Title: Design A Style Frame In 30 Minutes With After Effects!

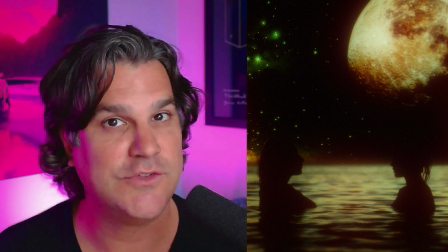In this video I'm going to try something totally new. I'm going to challenge myself to design a style frame in 30 minutes.
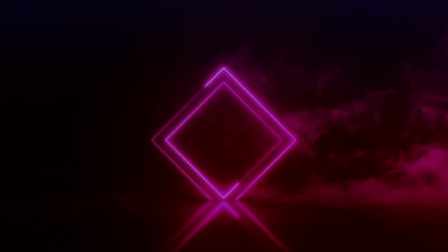Hey there my name is Cameron with Motion Science and today I'm going to give myself a challenge and that challenge is to design a style frame in 30 minutes or less. Now there's a whole process involved whenever I create a style frame from scratch and I don't examine that process very thoroughly in my course called Stylecraft. So definitely check that out if you're interested in the process. But today what I'm going to do is I'm just going to start from scratch. I'm going to set a timer for 30 minutes and I'm going to see how the style frame turns out. So let's get started.
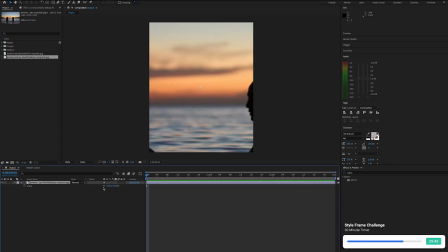Okay, so I've always wanted to do a style frame in the vein of a surreal collage.
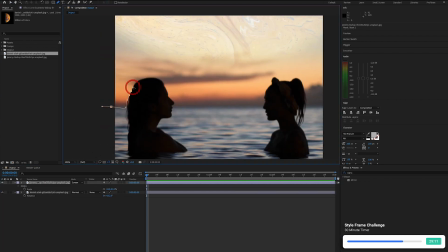I see a lot of this stuff on social media, so I figured I'd try my hand at this. so the first thing I do is download a couple images
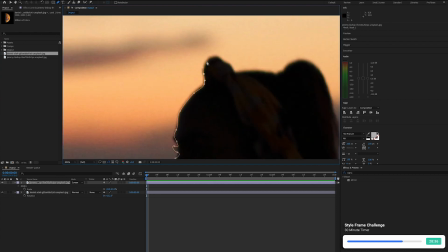I really like this image a lot so I'm using the pen tool to very quickly cut out the two women in the water horizon
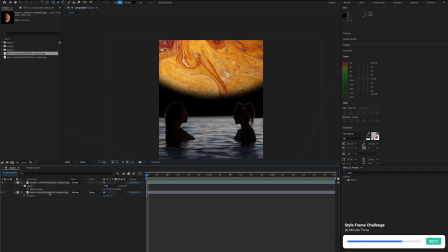line give it a nice little feather dropping a planet in the background just to see what I can come up with searching
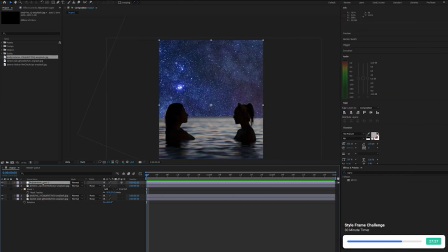for additional space imagery back here the clock is ticking I know I have 30 minutes or less. And it's actually pretty fun to do this. That's the first time I've ever done this.
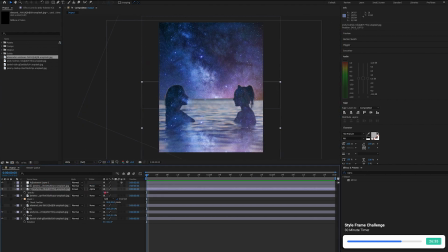So putting the space image in the water, trying to create a reflection here of the galaxy in the water, looking pretty cool.
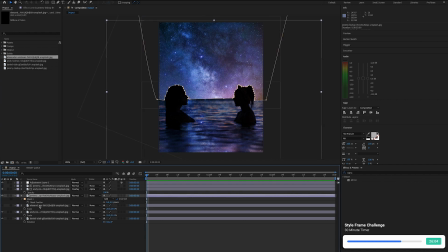The edge of the horizon is a little bit funky. It's too crisp, doesn't blend very well. So trying to blend the horizon in a little bit better,
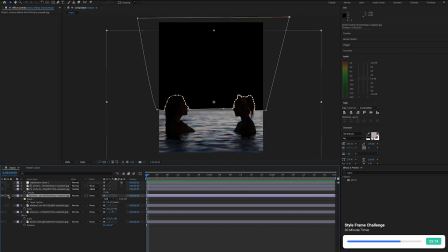playing around with the image more bring another mask into this horizon to try and feather the
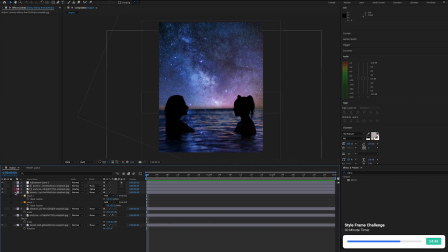horizon a little bit this works a little bit better the coloring is really off so between the two images the coloring doesn't look so great so that's why i'm using curves here to attempt to recolorize
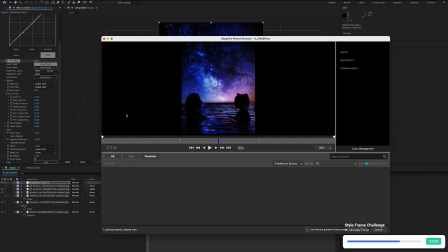the images and now i'm using sapphire film effect which is one of my favorite effects to give like
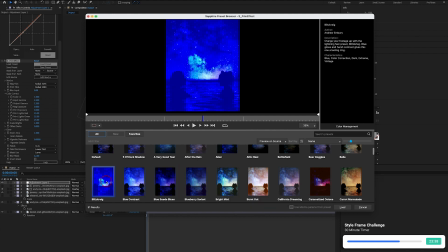a color grade to any composition it's a really quick way to add color
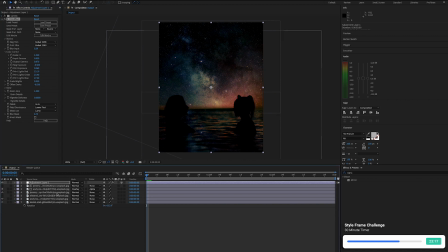grade and to get some quick looks now i'm trying some some different imagery again in the background just trying different things whenever i design i like to try as many different
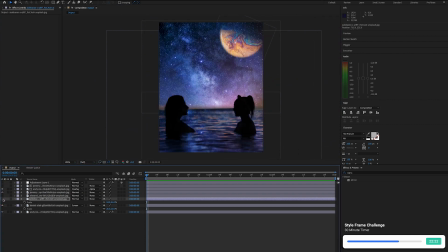visual ideas as possible so that's what i'm doing here just downloading importing quickly drag and drop
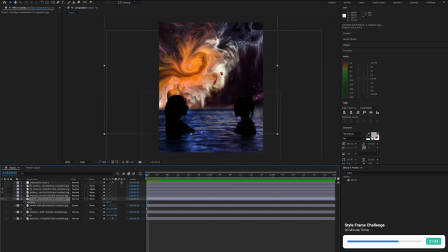does it work does it not work pretty quickly you're going to know what your intuition your design intuition is telling you if something's working or not so here i am trying another image and trying to use some distortion to make it look like a reflection in the water again using curves to color
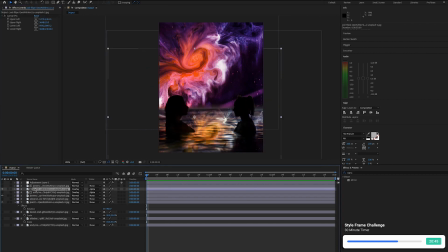correct images to make them blend better together